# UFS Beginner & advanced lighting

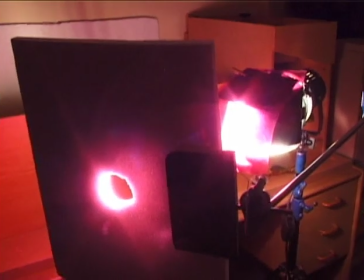This light has got a light poking through it.
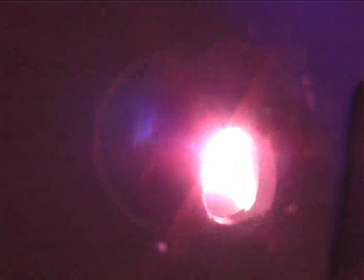Aha! Yes. Causing a glow.
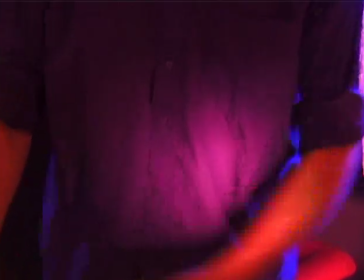Only this light here on my chest. So we've actually rimmed this on both sides with a backlight.
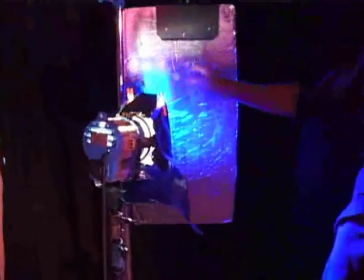Okay, I've spread it a little bit with this poly, but I had to use the hard side
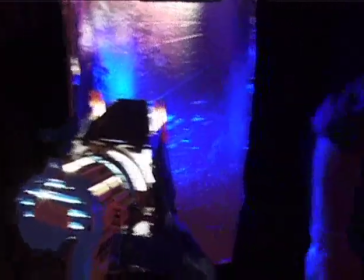and bring these lights really close to actually get it to read nice and hot on the outside there.
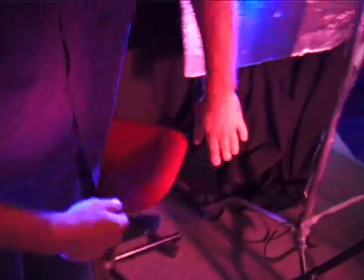Okay, and this one does the other side. It's quite difficult getting them at the same intensity.
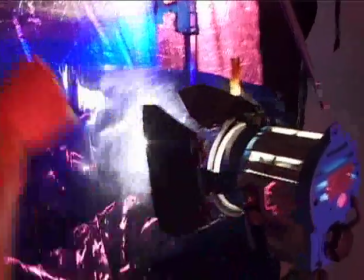Okay, using a very, very blue gel. Or midnight blue.
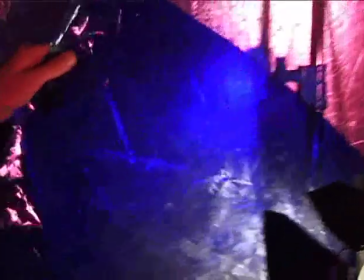Midnight blue.
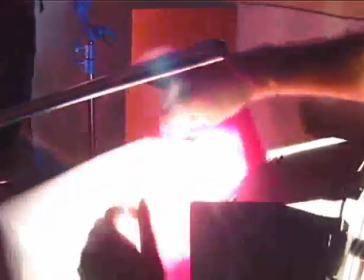It's a full red, and I've had to take the light down with that
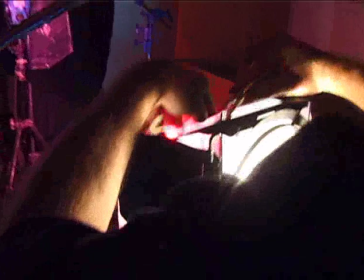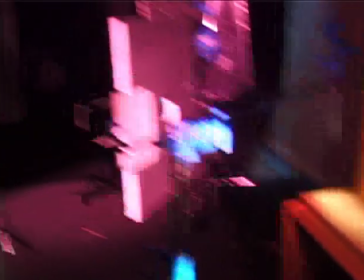I've had to take the light down in intensity with this piece of trace
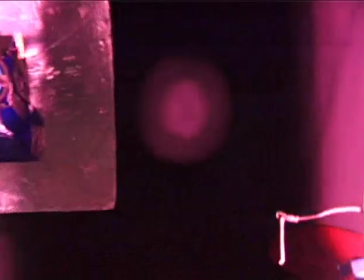because it's giving me a circle and a circle there. Double circle, yeah.
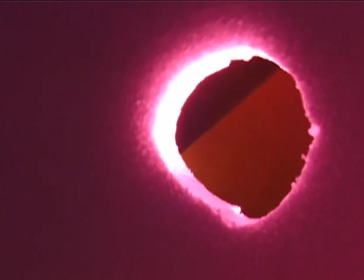It's giving me a double circle. So if I go there, it becomes a spot.
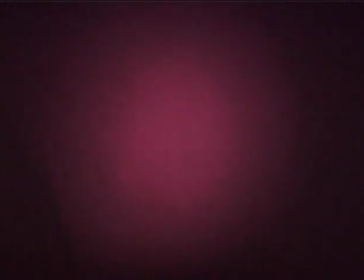Softens it. Softens it into a semi-double circle. I can still see it.
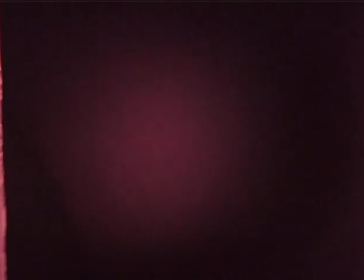But then I went there.
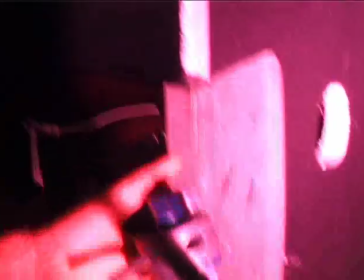And if you move the hole on the poly closer to the light,
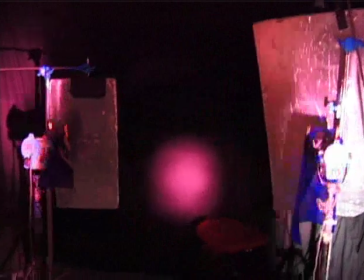your spot gets a lot bigger. Yeah.
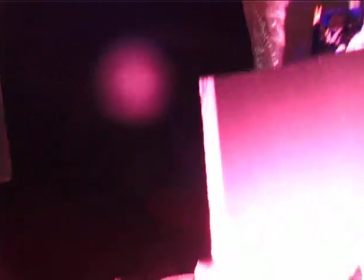So the further away you take a cutter or a gobo, which is what this is, the more definite your shadow becomes. Your shadow starts getting hard edges. So we got
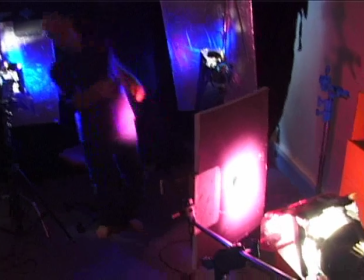2 300s with midnight blue on, 1 800 redhead coming through the hole onto the bed we go.
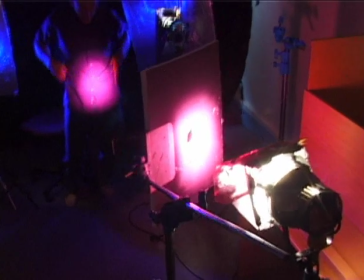With pink, cosmetic pink, and with deep cosmetic. It's red actually.
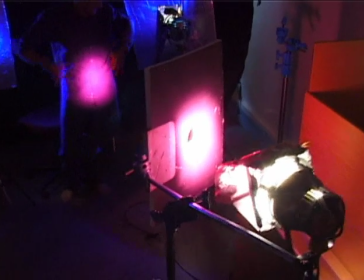It's all the way to red. And the two midnight blues coming off the side.
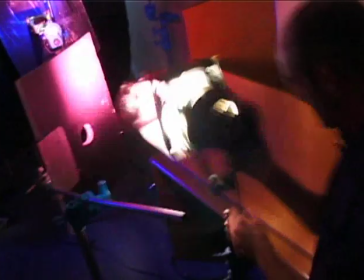To make a spotlight, as you were saying, we just go mount this on here.
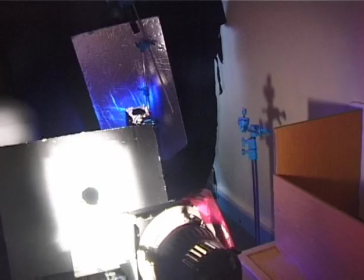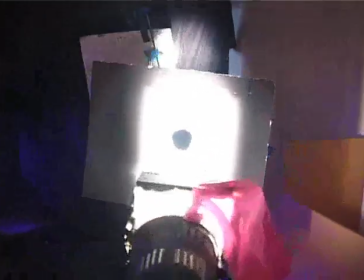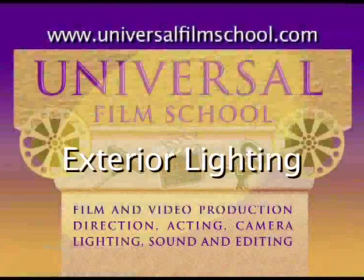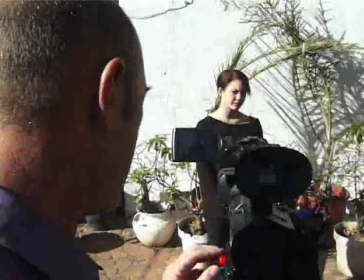And this is a very unprofessional amateur shot.
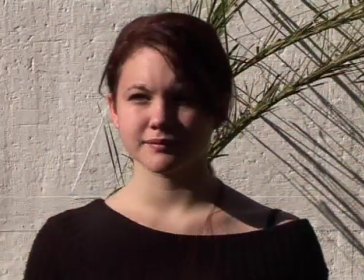That's as bad as it can look, where you have a very dark side on the face, thanks to the sun,
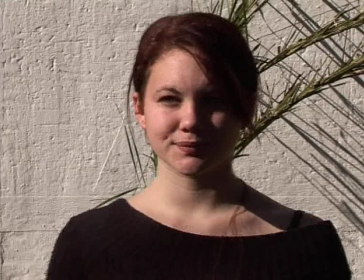and you've got your camera on auto, and you just don't have anything at looking nice.
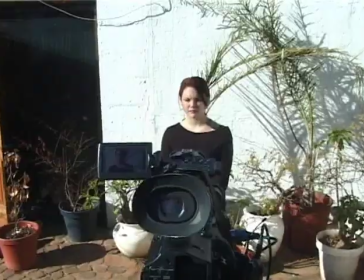So you bring a reflector in,
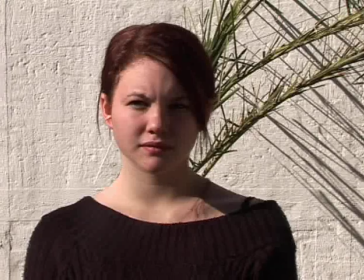and you bounce back the sunlight into the face, and it looks a lot better.
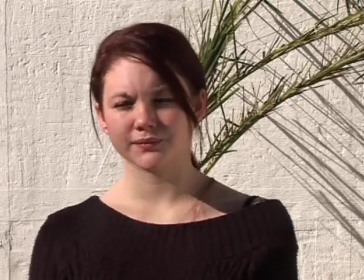So what you do is you get someone to hold a reflector, or you mount a reflector, and there you have a much better looking shot.
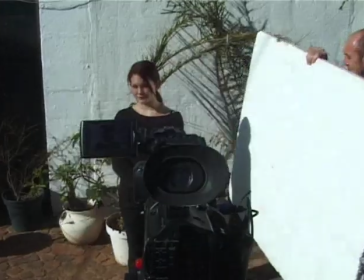It's quite a skill to hold a reflector properly, and you need to understand that the angle of incidence of the light from the sun equals the angle of reflection.
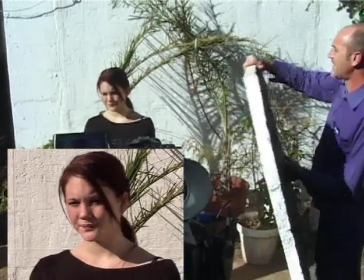So you move the polystyrene up and down and
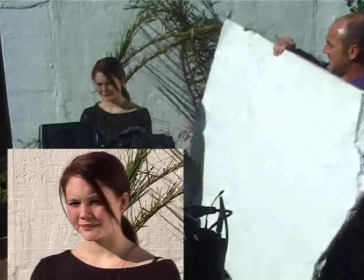sideways and up and down, and you find the hot spot on the face.
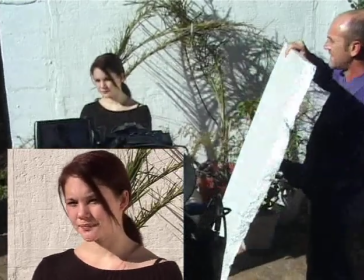So by moving it, you get your perfect hot spot, the perfect position where the most light is reflected,
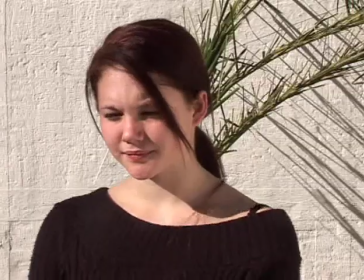and there you have a shot that looks much better. The face is properly balanced.
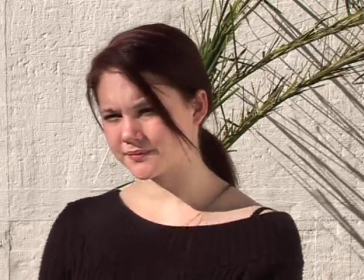In other words, you have a key light on the left,
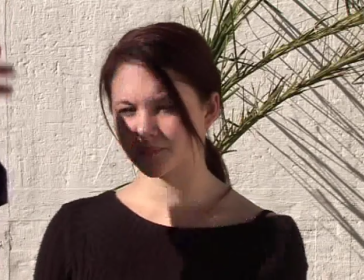which is from the sun over there, and you have a full light coming from the polystyrene.
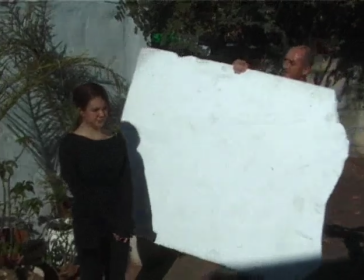And just show the left and right up and down movement. Left, right, up, down.
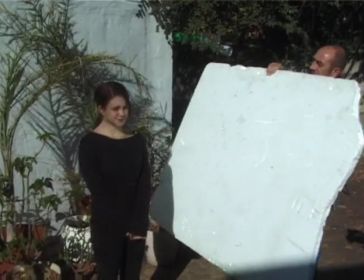Just get that polystyrene properly positioned to give the most bounce back.